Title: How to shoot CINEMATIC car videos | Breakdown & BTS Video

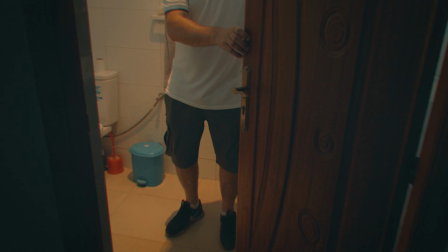8:31 So Darren, our driver, he just messaged us that said he's stuck.
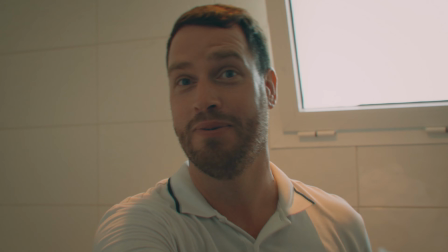8:37 Help, I'm locked in the ladies' toilet.
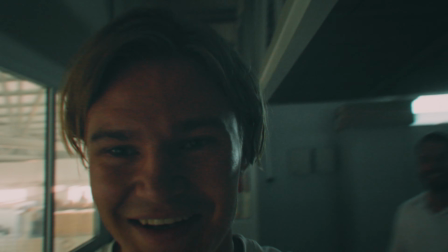8:42 are you kidding me question one though
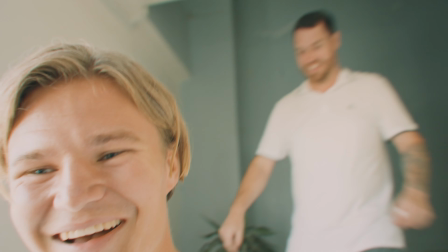8:48 what are you doing in the lady's back someone was in there maybe there's a reason you should go in there yeah paper on your head
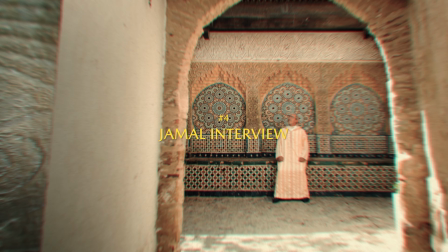8:55 so that's darren be back soon what you have done
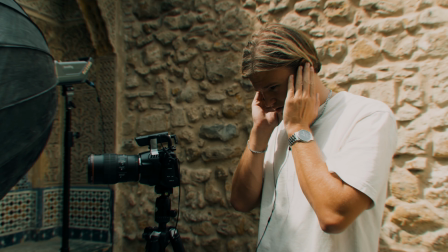9:00 next up is the interview a very very crucial part of the
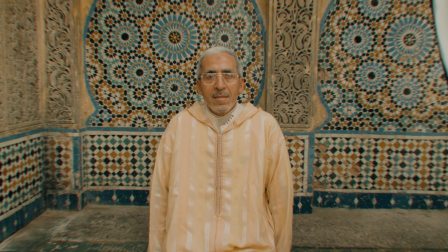9:06 process of the video if the answers are disjointed with the visuals the entire concept and thread through the video will be lost.
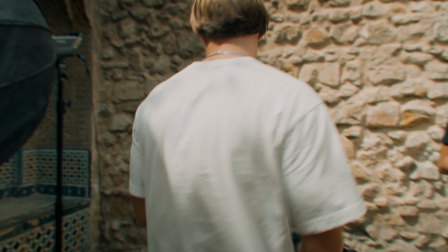9:13 It's the middle of the day. We are currently in the shadow because we don't want the harsh light.
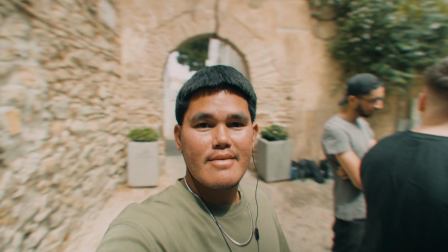9:17 But our way to bring contrast into the frame anyways is to add some lights and we're gonna have one of the lights from the side to bring a little bit more contrast in the face.
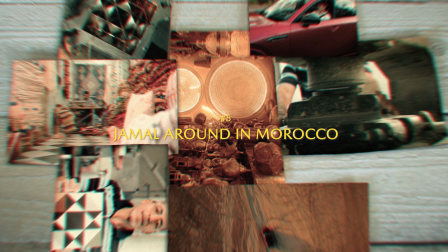9:25 And then we have two cameras. Here we have more of a close-up and then we're gonna have one in the middle. I'm gonna stand here with the other camera. Filming midday is generally something you want to avoid as the light just isn't as appealing as when the sun is low and soft. But sometimes you just don't have a choice. We were faced with the same situation later in the day when we were filming complimentary clips around the city with Jamel. General suggestions though, if there are some clouds, try to film when the sun is hidden. The clouds kind of works as a softbox, making the light more appealing. Film in the shadow and lighten up the subject with a reflector instead. And be creative with backlights, silhouettes, use close-ups, anything to avoid making it look too harsh. With the interview out of the way, we had the afternoon to match anything specific that we wanted to highlight from the interview and Jamal's answers.
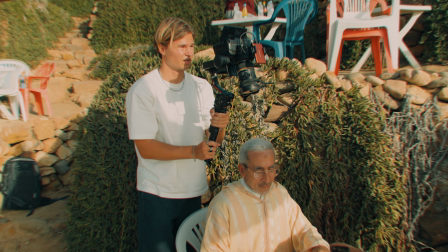10:15 In this case, I decided that I wanted to match the visuals with how inspired he is by the ocean.
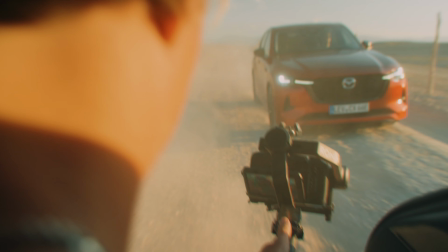10:25 I also found this to be the perfect opportunity to film the final clips of the video, having Jamal reflecting back on the experience. And now instead of sketching the inspiration he gets from the ocean, he's now sketching the Mazda car and how its design have inspired him and his work too.
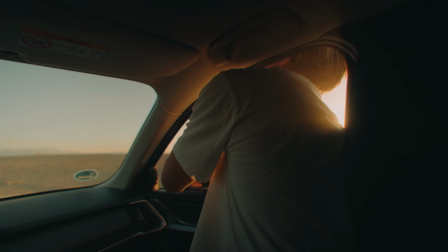10:42 The last location of the trip had to be the desert. This for adding on the Moroccan vibe and getting some wider shots of the Mazda car driving a bit faster in vast landscapes as this was something we were missing.
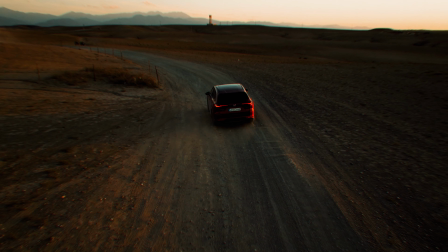10:56 Bringing a drone into Morocco is close to impossible and getting the right permits is very difficult as well so therefore we contacted a local drone pilot to help us out with these final shots. So, thank you guys so much for watching. I really appreciate and answer all the questions on my videos.
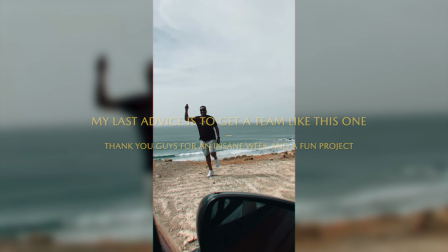11:14 So, if you have any questions, if you have any feedback, any ideas on future videos, please let me know.
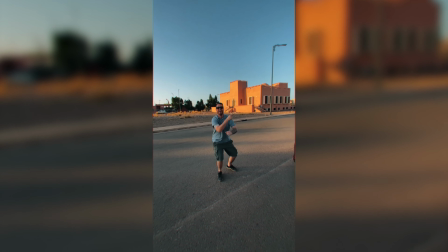11:20 And with that, thank you for watching. Much love. Bye.